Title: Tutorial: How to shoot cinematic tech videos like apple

When it comes to shooting product video, Apple are in a league of their own. Using some pretty simple tools and techniques, they're able to turn everyday objects into something desirable. Now, we've shot more than a couple of product videos here at Syrup, so we're going to break down all the techniques you can use to shoot better product video.
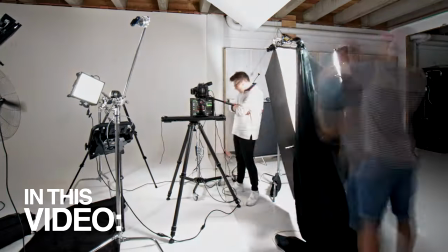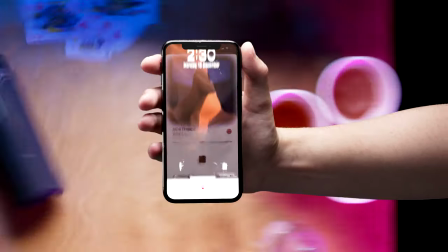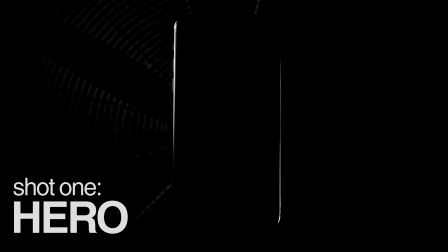(0:29)
the hero reveal shot now this is sort of the hallmark of an Apple commercial pretty much everyone has one and it's when the product sort of comes into field as the lighting changes it builds up some suspense and looks very high tech and sci-fi they usually feature a set piece that highlights
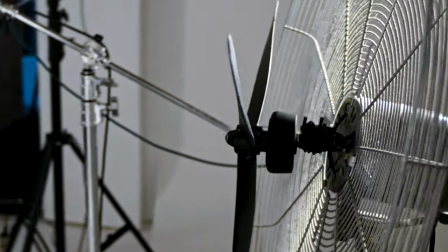(0:44)
a new feature of the phone or something like that so today we've opted for a fan and our product reveal setup so there are gonna be three steps to perfecting the shop first is gonna be setting up the phone and nailing the motion second is gonna be getting the lighting dialed in and third is actually gonna be capturing For motion gear, we've got our C200 on a Genie Linear 2, which is on a Magic Carpet Pro.
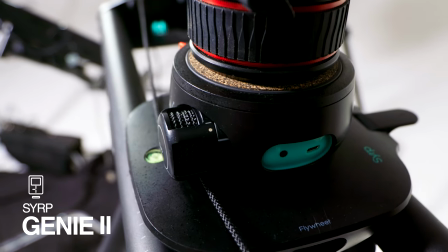(1:04)
Now, this is going to give us our backwards movement and give us the reveal. We've then got the phone itself on a Genie 2 Pan Tilt. Now, we're going to roll from back to forward, so it highlights the grill of the phone to start with and is a little bit obscured, you can't really see what it is, and then pulls up into the full reveal.
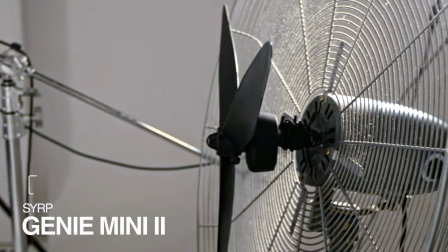(1:19)
And for the final piece, we've got a Genie Mini 2 sandwiched between the fan blades and the base, and we're going to get some slow rotation on the fan blade. This is just going to add a bit of interest and movement to the background We're using the Genie 2 app to control
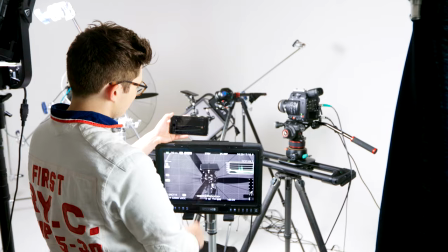(1:31)
all of our devices meaning we can move them all simultaneously And we get super repeatable moves now. They've got a little set up We're going to run through a couple of times and get it all dialed in so the movements are perfect
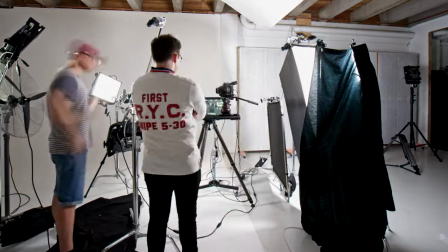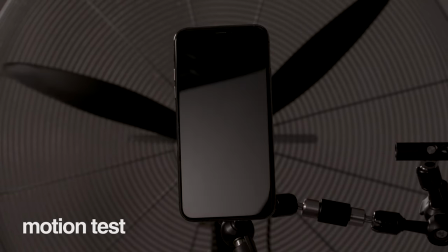Now that we've got our motion sorted it's time to jump into the lighting Apple commercials have this very distinctive feel Which is sort of sci-fi meets high-tech and they achieve this through a lot of backlights It's not actually that complicated.
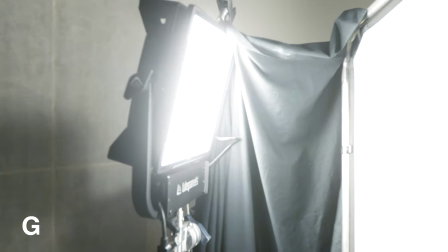(2:05)
You just need to spend your time dialing in your lights perfectly now today We're gonna be using the Gemini 1x1s from light panels The color accurate LEDs that when combined with a grid give us some really focused but soft light We're gonna be running these all through a DMX Which is basically just a multi-channel controller and is useful in studio setups where you have a lot of lights that you need to turn on and off Now we can pretty much break this down into two light setups because of the movement So at the beginning we're going for a dramatic but not revealing all of the product kind of feel So we're going to achieve this through three backlights on the product Which just highlight the
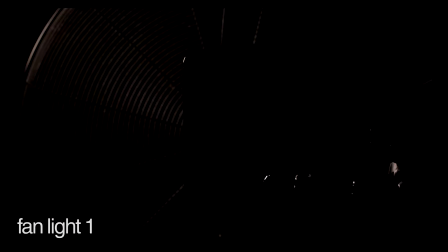(2:41)
corners and the edges and the details of it and then a fourth one that highlights the fan and its movement
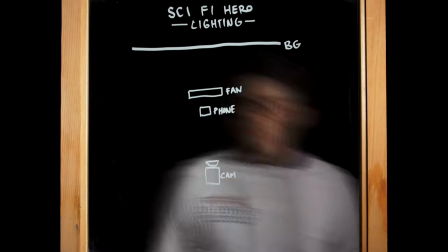(2:47)
When we light this shot We're keeping the reflections and edges of the product in mind our separate backlights allow us to reveal select edges of the product and make them pop And when we come into our final setup at the end And we're going to fade in a fill light that reveals the whole of the product and also gives us that classic Apple 45 reflection on the screen.
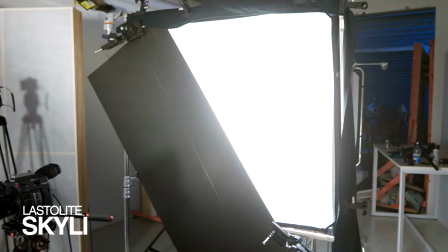(3:05)
Now we're getting that reflection by shooting one of our lights through a diffusion scrim from Lasterlight and then cutting it at 45 with a black piece of card.
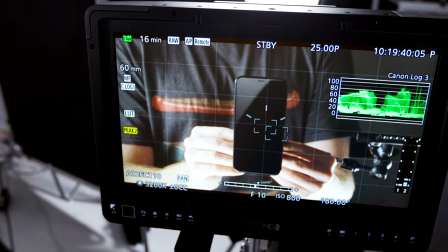(3:12)
If you're having trouble finding the exact angle for your lights, the flashlight of a phone is helpful as it's easily movable and lets you experiment quickly.
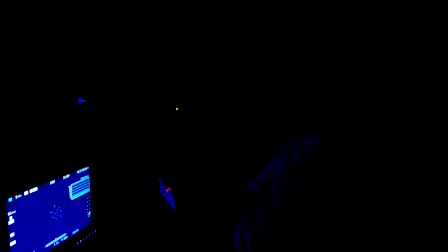(3:22) 3, 2, 1, A.
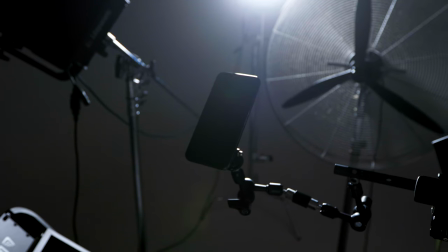(3:29) 3, 2, 1, B.
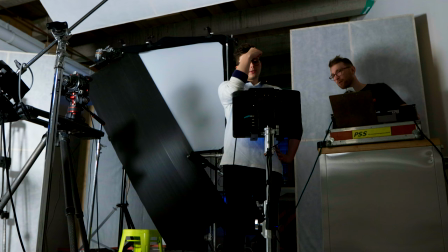(3:34) 3, 2, 1, C.
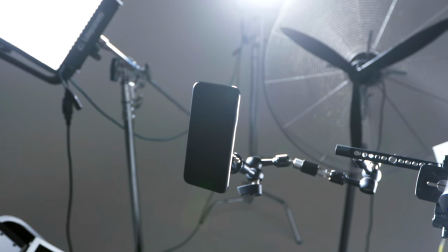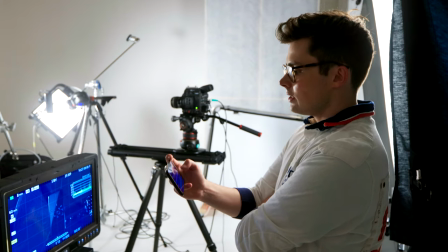(3:44) Easy.
We're all done with the Haro shots, we're going to jump in and get all the detail shots.
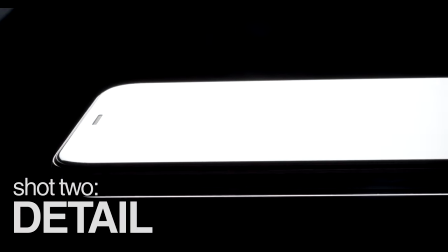(3:53)
Now these show off the particular features of the new phone, things like a new camera, new curved glass or anything like that, and they're shot in the the same distinctive style as the HaroShot.